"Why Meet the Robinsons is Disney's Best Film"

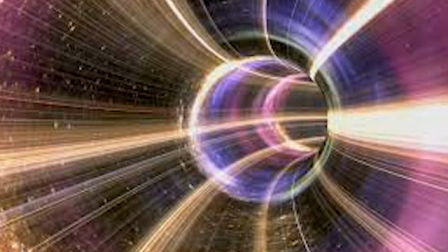(28:41)
One of the suggestions that frequently came with it was that Lewis should learn something by going into the past, but Anderson adamantly rejected the idea because he knew that if Lewis did end up learning something from the past,
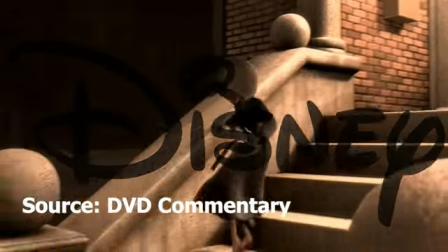(28:54)
it would undermine the message of the film. A lot of the notes we get from people would say that they wanted Lewis to get something out of it,
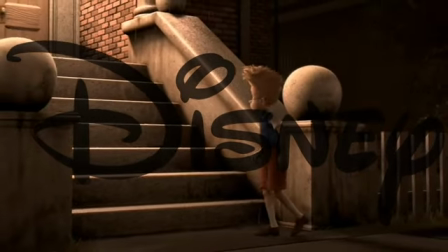(29:02)
either be it on the memory scanner or in this moment where he's actually right behind his mom
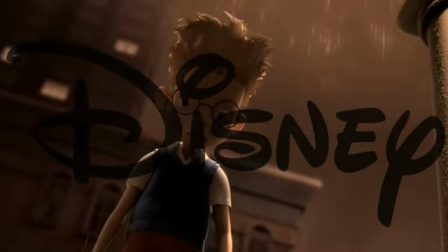(29:09)
people said oh I want him to I want him to see something or I want him to hear something or I want him to to get some kind of information from
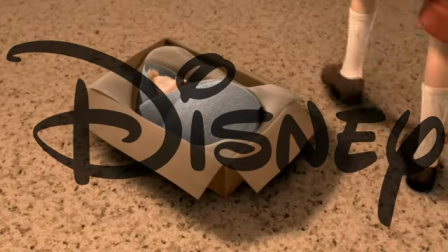(29:15)
this moment to have some kind of closure on this moment I really disagreed with that to me to make the purest thematic
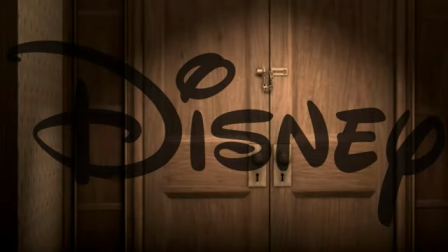(29:22)
statement you can't find any answers in the past if
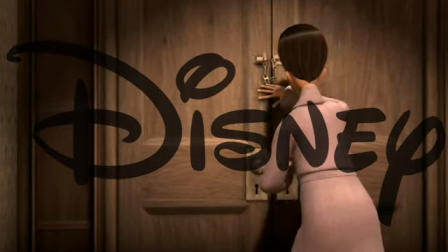(29:26)
the movie is about like over the past and keep moving forward the past
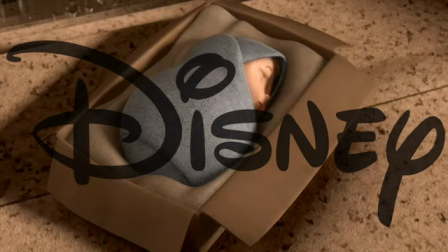(29:31)
should lead to dead ends if you spent all your time you
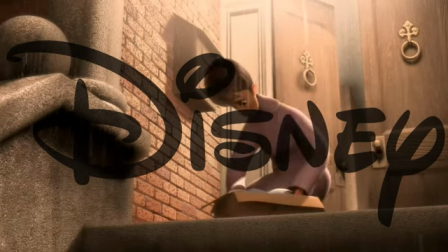(29:36)
got your time machine you went to the past and you spent and you searched and searched and searched
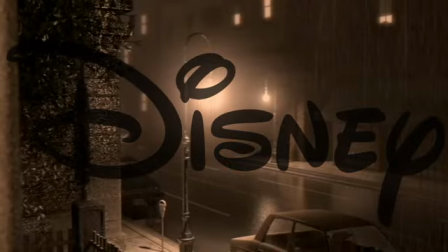(29:40)
for the answers that you're looking for in the past you should come up empty-handed every single time you know if lewis had gone to the past
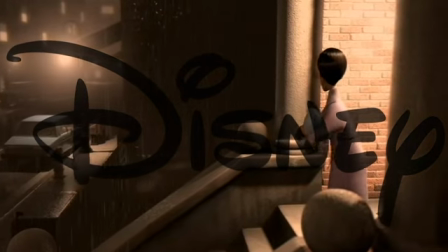(29:47)
and got some kind of closure found out some kind of information got to see his mom's face whatever it may be and also then got this
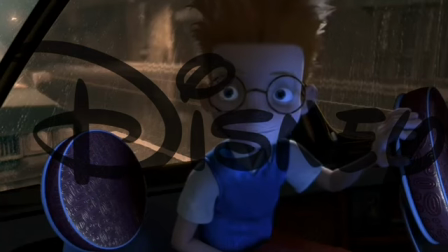(29:54)
great future to me that's not dramatic it was important that you got to choose you choose between past or you choose between future if you choose the past
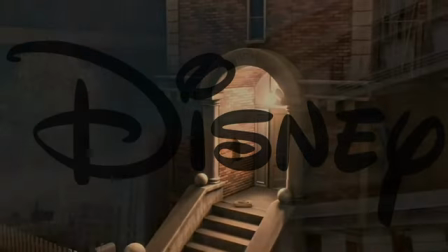(30:02)
that's where you are and that's that was the choice you don't get a good future if you choose the future the past goes away you
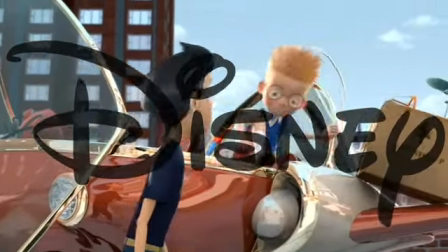(30:08)
can't have both in the end it proved to be the right decision and gave lewis's character arc the best conclusion it could have looking
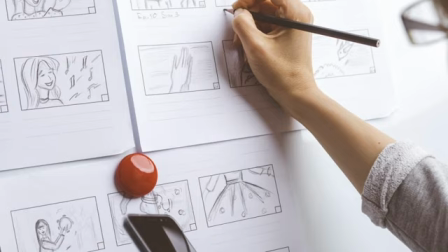(30:17)
back on the experience of writing their relationship anderson himself has admitted that he doesn't even have an idea of what Lewis' mother would have looked like. A lot of people would say, well, do you know who his mom is, or do you know what she looks like? And my answer was always, well, if Lewis decided he didn't need to know, then I don't need to know,
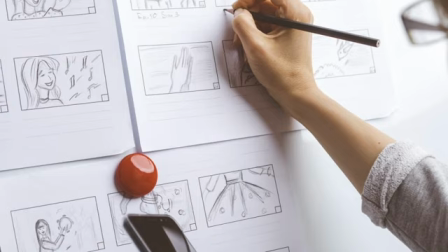(30:35)
so I really don't know who she would be, so I don't really have an answer for that.
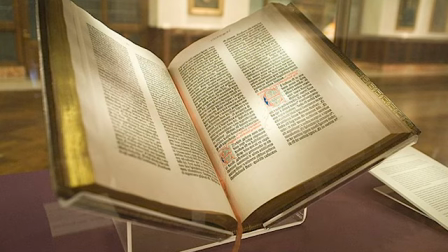(30:42)
It just goes to show how much Anderson cared about getting the story right and making sure that it didn't contradict itself in any way.
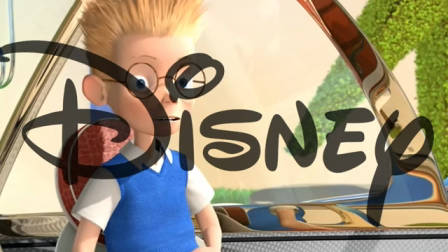(30:50)
And for his dedication in that area of storytelling, he truly holds my respect.
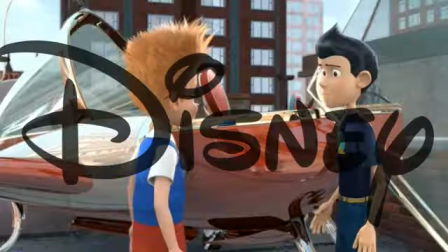(30:59)
Meet the Robinses is an underrated gem of a film that deserves far more love and admiration than it often receives.
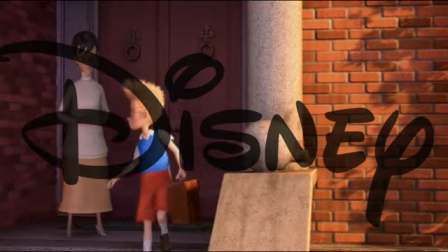(31:07)
It's a movie filled with love, warmth, heart, the gift of possibility, and humor.
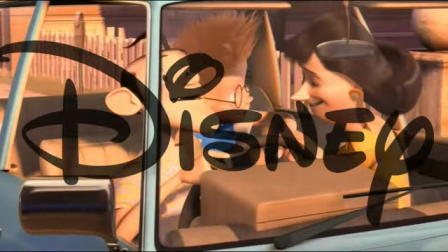(31:13)
All these qualities make Disney's film some of the most memorable to exist.
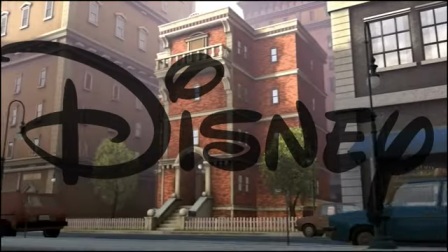(31:18)
This was a passion project that could only have been made by someone who possessed a deep connection and love for its story and characters,
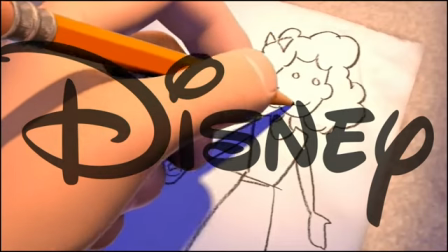(31:26)
which is apparent in every aspect of its development.
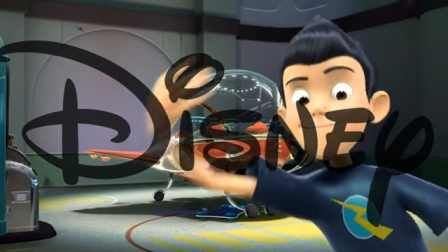(31:30)
But beyond all that, this film is important for one very special reason.
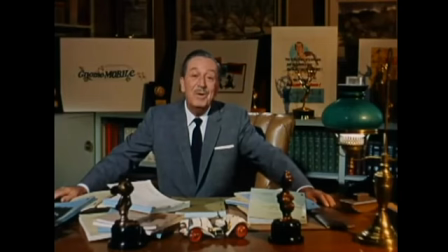(31:36)
Its message embodies the heart and soul of the man who built the company it was produced by.
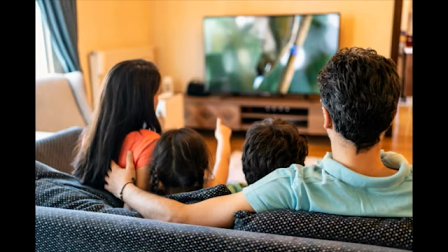(31:42)
Through the stories and characters he created, Walt Disney helped unite families of all backgrounds with the power of imagination.
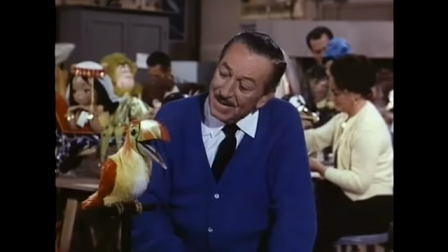(31:50)
Walt, too, was a man who faced many trials and tribulations in his life, but he never gave up.
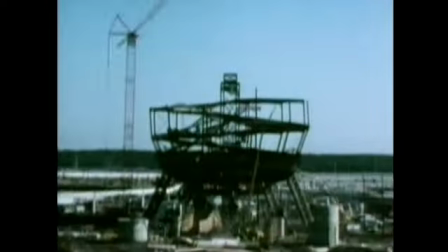(31:56)
Just like Lewis, he kept moving forward, opening up new doors and trying new things, which kept leading him down new paths.
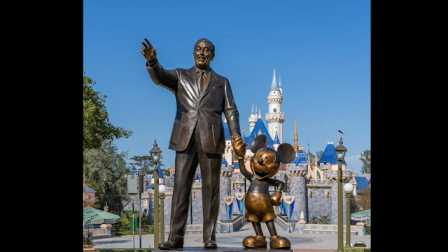(32:05)
It is tragic that his own studio has veered so far from his original vision in recent years,
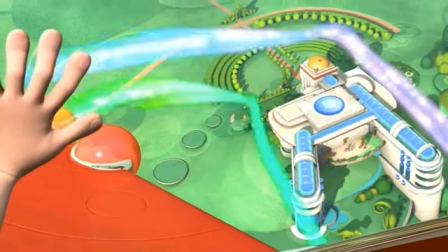(32:12)
but films like these are reminders of why he'll always be remembered in our hearts.